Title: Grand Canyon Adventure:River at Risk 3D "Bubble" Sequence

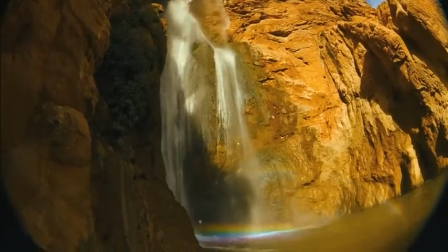[0:16]
I decided with this film to celebrate water through a sequence that would be visually stunning, a fantasy sequence that kids could just enjoy and love,
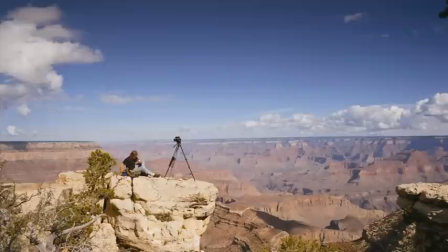[0:29]
and that would kick off our movie in a way that no other IMAX theater film has ever been launched with. Greg had sent me a CD with a commercial spot showing these people down at the beach with bubbles flying around them,
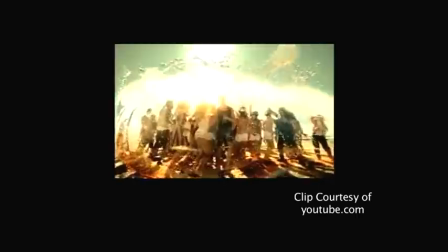[0:43]
and it looked like everybody was having a good time. but I wanted to make it even more special than the sample that he showed me.
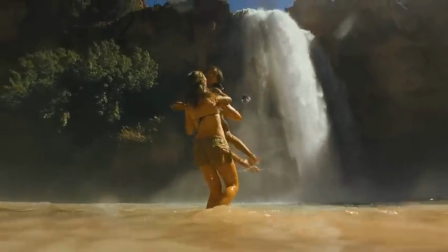[0:49]
But for Grand Canyon, I felt, wow, why not just take this to the next level and have the action actually interact with these bubbles.
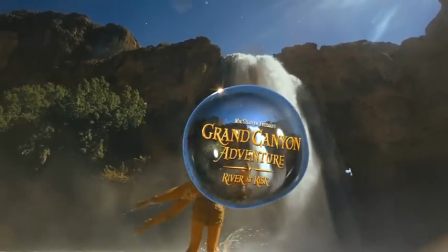[0:58]
So that started the whole idea about having bubbles moving about the live action scenes that Greg had already shot for the film. What we've tried to do with our computer-generated images with this film is pretty advanced.
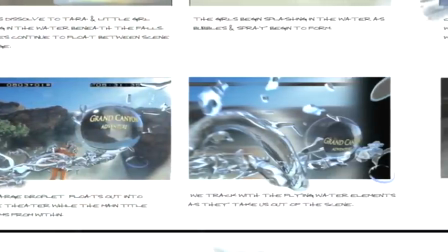[1:17]
And I think the sophistication of it and the fun of it will be obvious to everyone as they watch the film. Greg said, I want something that's going to bring out the 3D aspect of it while also getting the audience involved. In a 3D setting, when people are wearing the glasses watching the film,
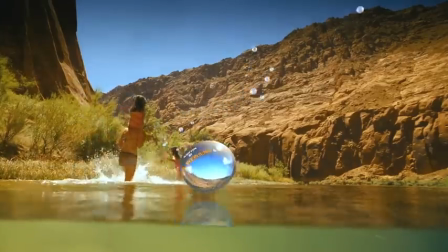[1:36]
they can reach out and try to touch things like bubbles and water droplets.
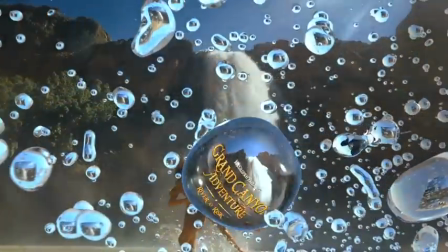[1:42]
A lot of my focus was on bringing as much off the screen into theater space as possible and also making it comfortable
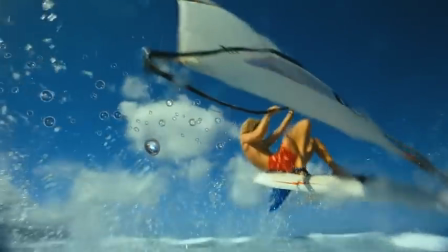[1:48]
so that people that have never seen a 3D film before can actually enjoy it and feel comfortable about watching it.
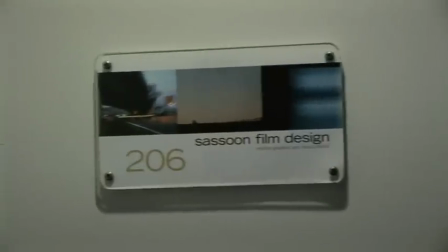[1:54]
Alan Markowitz and Tim Sassoon are two wonders of our industry. They do some of the best three-dimensional work I've ever seen And I was able to
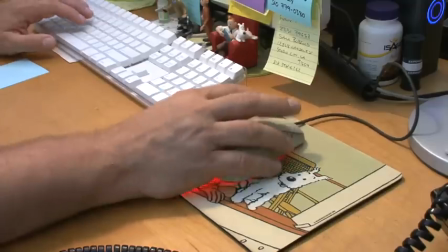[2:03]
utilize them in a really creative way through the process of doing this bubble sequence.
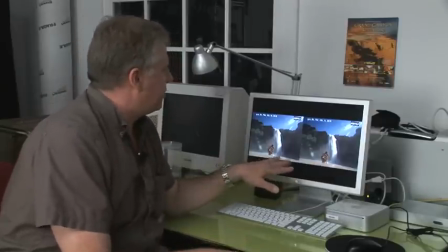[2:09]
Well, this is kind of an interesting series of shots here. And we're looking at left and right together here.
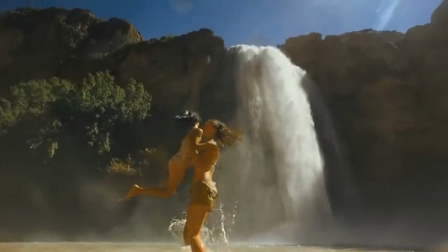[2:14]
And we're just stepping through it so you can kind of see what it is a little easier. Because of particular optical effects, lens flares tend to be very uninteresting.
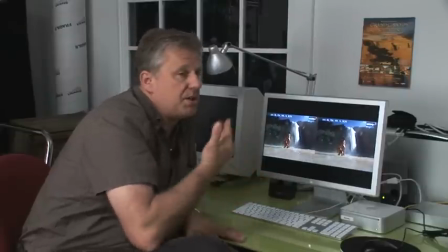[2:22]
And one of the things that we can do is we can actually place them in space a bit more precisely.
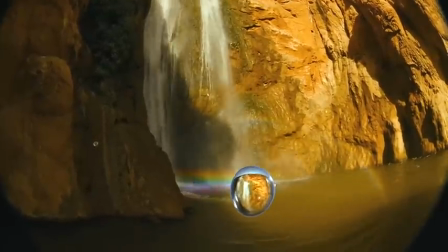[2:27]
So it's essentially, we're building a virtual world that matches the position,
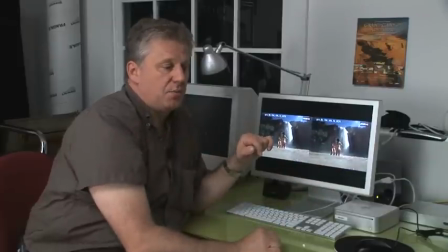[2:34]
scale, and depth of the images on screen. And then we're projecting those images onto that imaginary world.
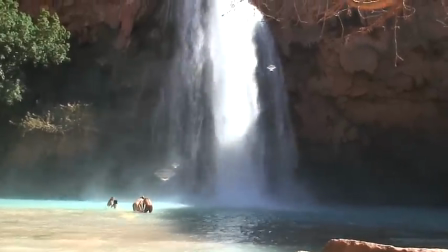[2:43]
And that's what's creating the depth. This is an example also where the falls and the tree back here have slightly exaggerated stereos.
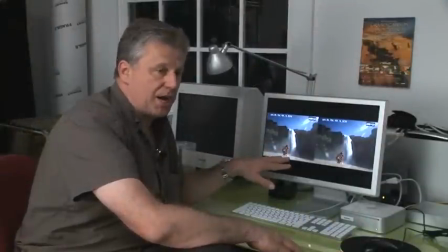[2:51]
So we can see a bit more depth in them than a camera would actually be able to reproduce. is where your foreground is extremely natural,
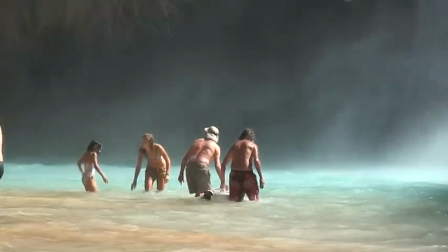[2:58]
your middle ground is extremely naturalistic, and then the foreground is pulled out again a little bit more to give you a bit more of a sense of immediacy.
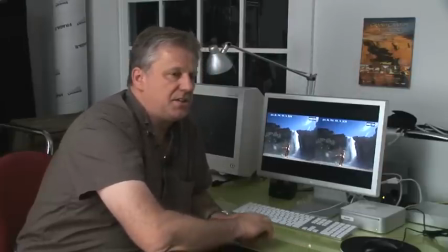[3:05]
So it's not so much a question of difficulty as it is just doing more detailed work than less detailed work,
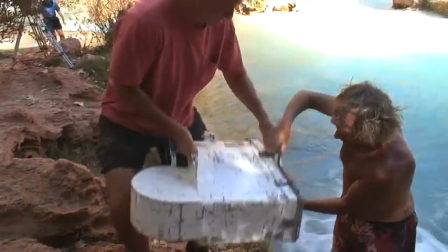[3:14]
which really comes down to craftsmanship and at the end of the day, you go,
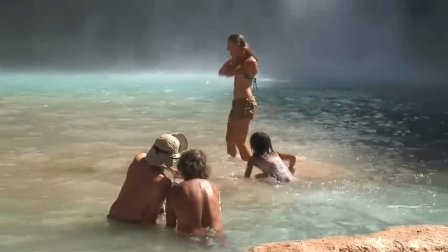[3:19]
wow, you don't even really, if you show it to someone without telling them anything, that they have no idea that it wasn't shot in 3D.
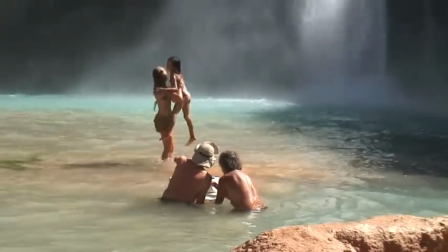[3:26]
And that you can intercut it freely with things that were shot 3D and it'll look perfectly natural.
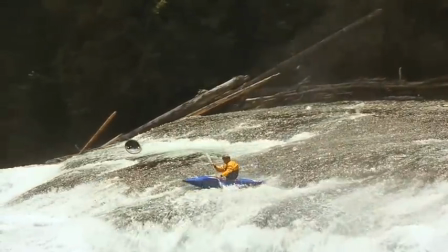[3:31]
And perhaps even more natural than the actually photographed in 3D things.
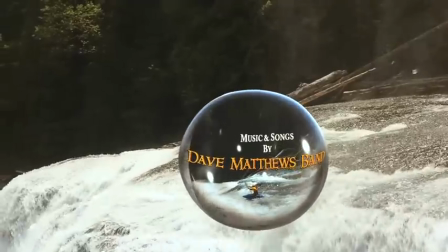[3:37]
Greg wanted the audience to jump back in their seats at one moment in the film.
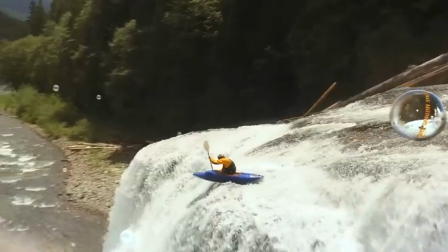[3:42]
So we came up with an idea of a kayaker going over the falls.
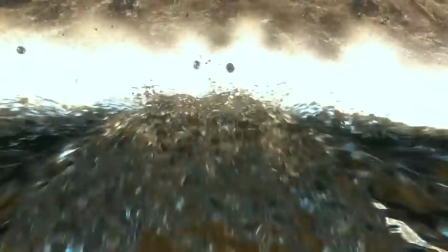[3:46]
And during his run down the falls, he kind of slips, tries to catch himself, and smacks into the camera.
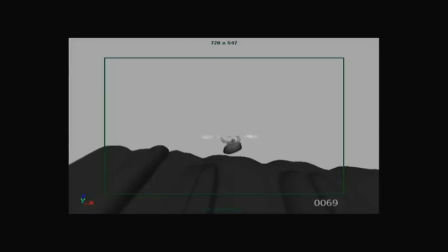[3:54]
So sure enough, we just designed a fully articulated digital kayaker,
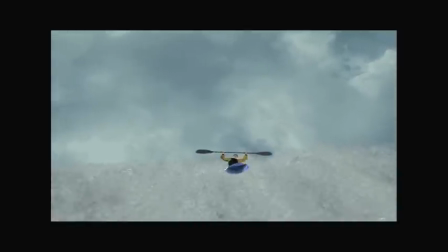[3:59]
put him in a full CG environment, and allowed Greg to direct a CG character.
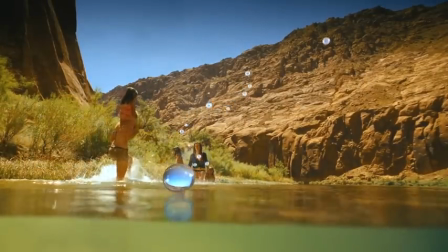[4:06]
During the entire sequence, we have the backgrounds reflected in the surface of all the bubbles. and that
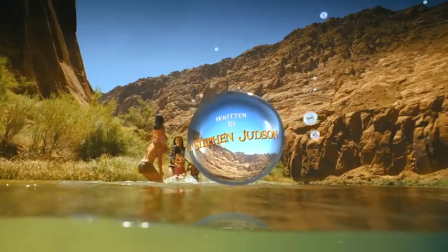[4:14]
was to give credibility to a computer-generated element within a live-action environment.
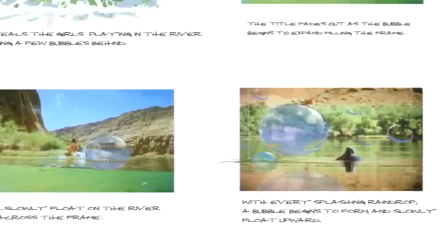[4:20]
And that seemed to work really well, and in 3D it worked even better.